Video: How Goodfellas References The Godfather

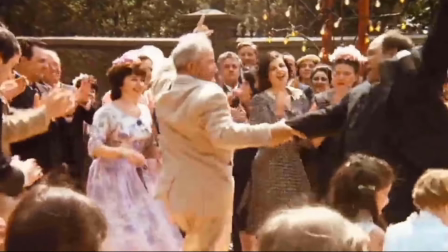504s
This humanizes a cold-blooded killer, but also reminds us that the crime family did not only commit crimes.
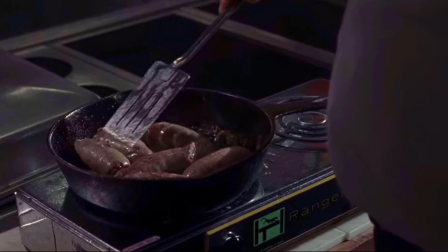511s
Goodfellas has several scenes of cooking. Some are rather domestic, but the one where the wise guys are in prison is classic.
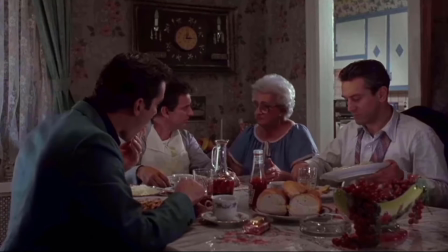518s
They turn the joint into a kitchen and make their own meals. Again, it adds a human layer to people who would normally only terrify you, and it makes you hungry.
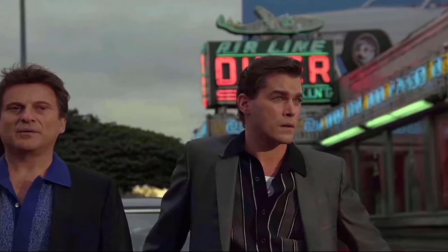527s
That is not the only reference to food in these films. Toward the end of Goodfellas, Henry makes an explicit comment about how bad the food is in the middle of America.
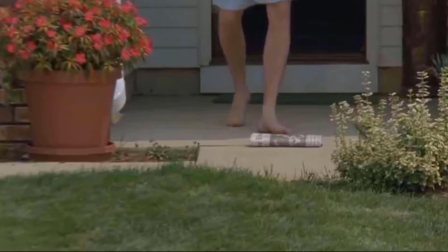536s Can't even get decent food. Right after I got here, I ordered some spaghetti with marinara sauce and I got egg noodles and ketchup.
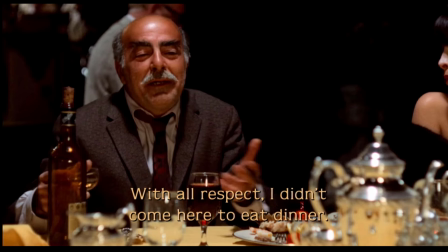543s
The noodles and ketchup remark might seem generic until we remember the Frank Pentangeli one in Godfather 2.
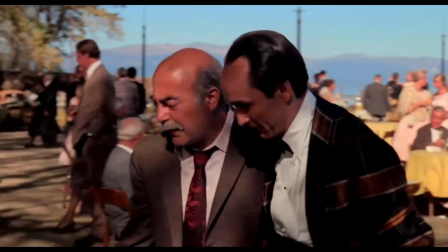550s Hey, Fredo, hey, what's with the food around here? What's the matter? Kid comes up to me in a white jacket, gives me a Ritz cracker and a chopped liver.
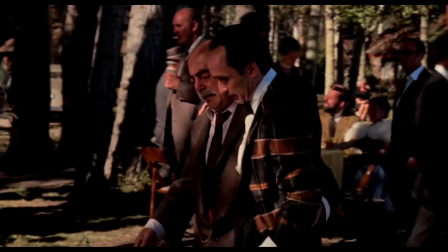558s He says, can of peas. I said, can of peas my ass.
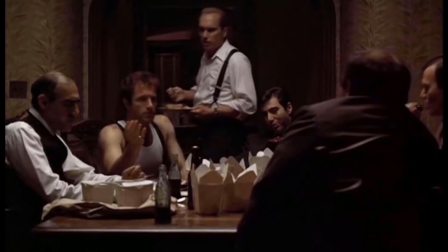563s That's a Ritz cracker and chopped liver.
It is such a parallel construction as to be almost eerie.
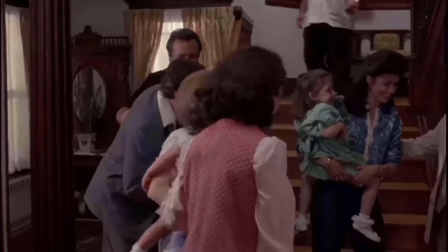569s
There are big events like weddings and funerals,
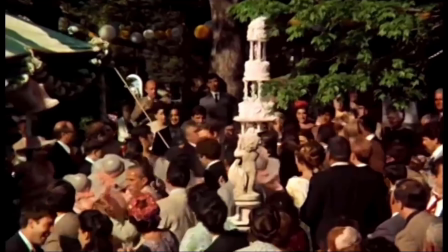572s
and one does not have to know a gangster to have attended one of those grand weddings, like the one that opens up the first Godfather.
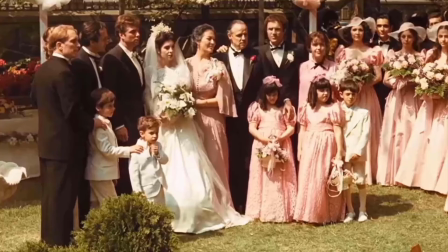579s
It is an exciting introduction into the Corleone family, lasting nearly half an hour.
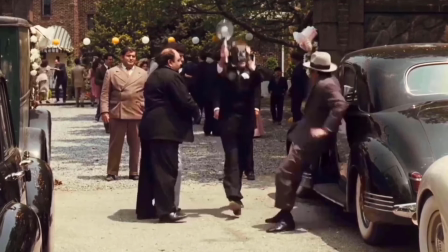583s
The violence that we associate with the film arrives later.
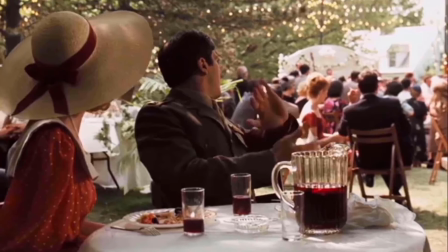587s
Instead, we acquaint ourselves with the family and learn details and plot, which will appear throughout.
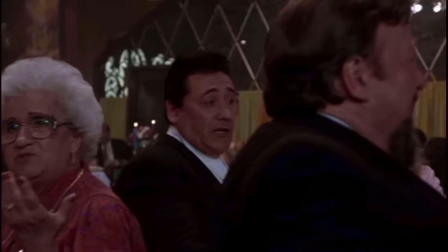594s
Goodfellas also stages a wedding, but it is much shorter and more consistent with its fast pacing.
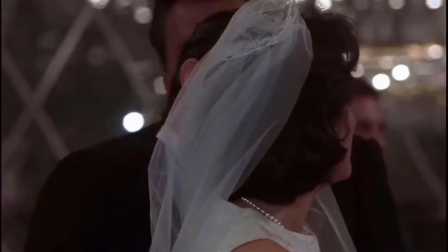600s
And since Henry Hill is not a top-tier gangster, his wedding to Karen is a smaller, more modest affair.
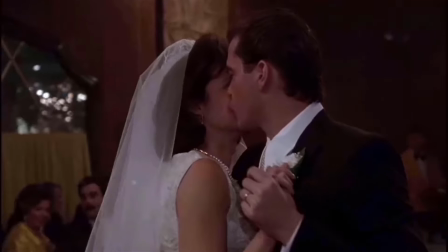607s
Nonetheless, there's a connection to both weddings, and that is clearly deliberate.
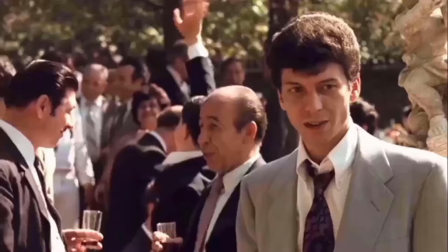611s
In The Godfather, the underling Paulie eyes the wedding purse, stuffed with cash, which is in plain sight for all the guests to see. He speaks his thoughts out loud to the camera to show its desire to take such a prize.
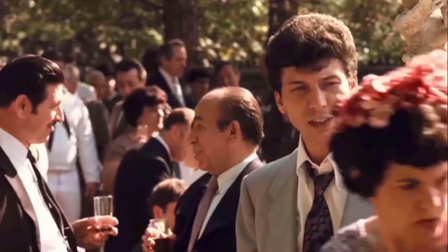625s 20, 30 grand. In small bills, cash. In that little silk purse.
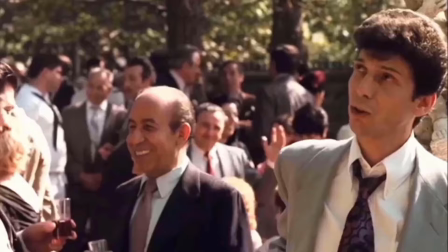633s Madonna, if this was somebody else's wedding, sfortunato.
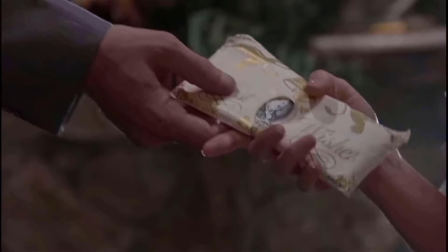636s
At Henry and Karen's wedding, Karen notices there is a similar purse, also filled with cash from the guests.
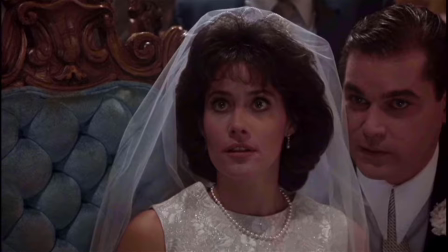644s
Karen's question to Henry is more innocent, as she has never been to such a wedding before.
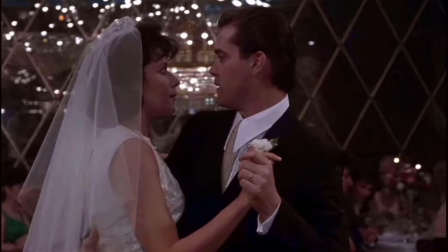651s The bag. What? The bag. The bag with all the envelopes and all the money.
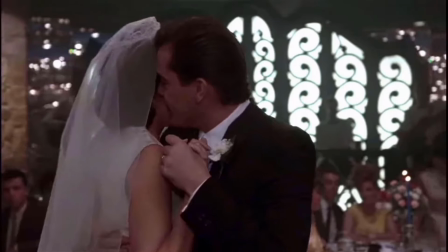656s
Henry's relaxed and smiling response clues us in that he knows that no one would dare steal a wedding purse from a group of gangsters.
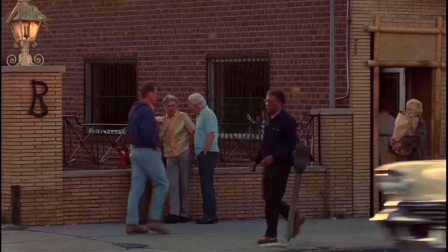664s That's an infamia.
Some references are much smaller and almost made in passing.
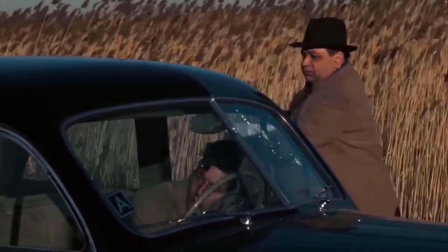670s I'm gonna wind up being declared an MIA. They're gonna find me in the back of a car somewhere in the weeds.
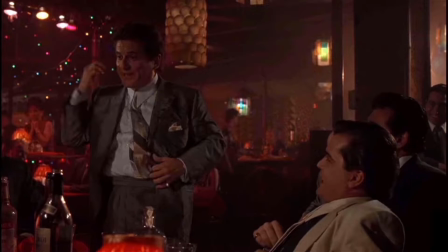674s
Or when Tommy says, "Last week he asked me to christen his kid."
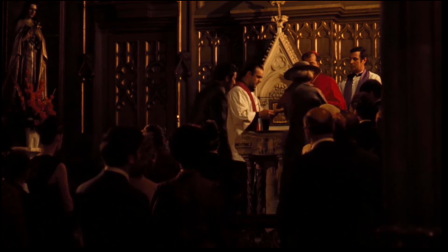679s
They don't use the term Godfather, but that is what a Godfather does, be present at a christening.
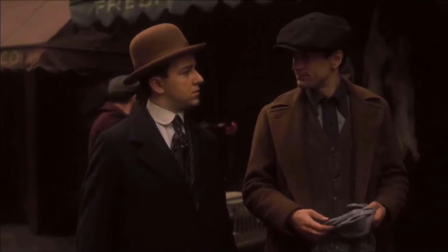685s
There's a deleted scene from The Godfather 2, where a young Clemenza talks about the hard life of regular folks,
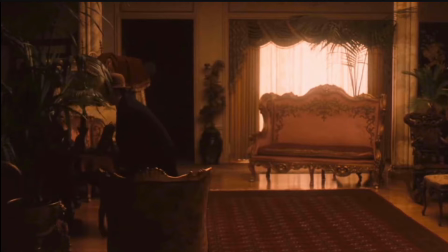691s
and it gives a window into why someone would risk danger in prison.
You put in so many hours of hard work.
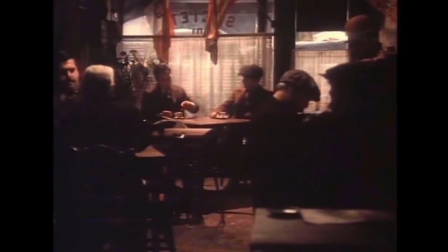697s And for what? You're just like my father. That poor man used to work over 12 hours a day in the subway.
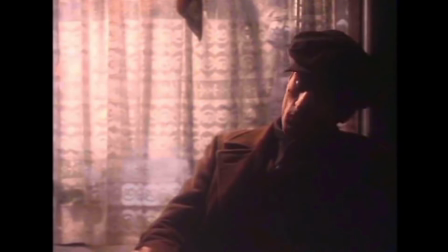708s And in the end, he never even got to take a ride. Amica, come futti inutile.
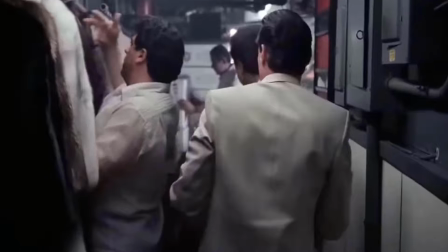717s Ho trovato solo per me.
Henry Hill gives a similar rationale in Goodfellas.
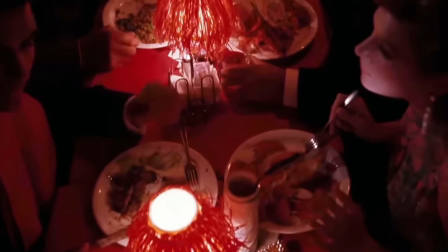723s For us, to live any other way was nuts.
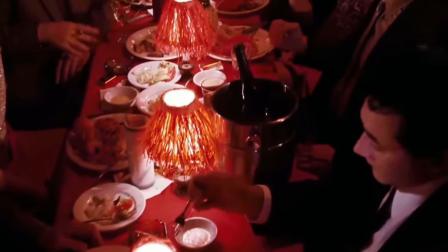726s To us, those goody-good people who worked jobs for bum paychecks and took the subway to work every day, worried about their bills, were dead.
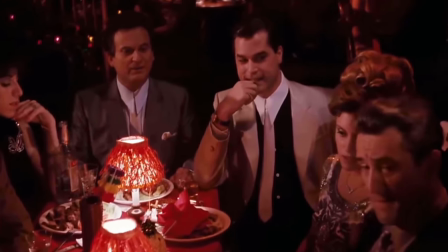734s And they were suckers. They had no balls. If we wanted something, we just took it.
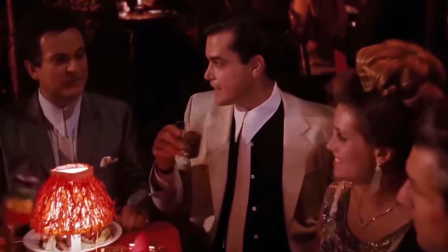740s If anyone complained twice, they got hit so bad, believe me, they never complained again.
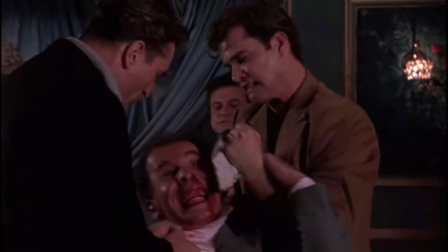745s It was just all routine, and you didn't even think about it.
Clearly there is a disdain by wise guys for regular working folk.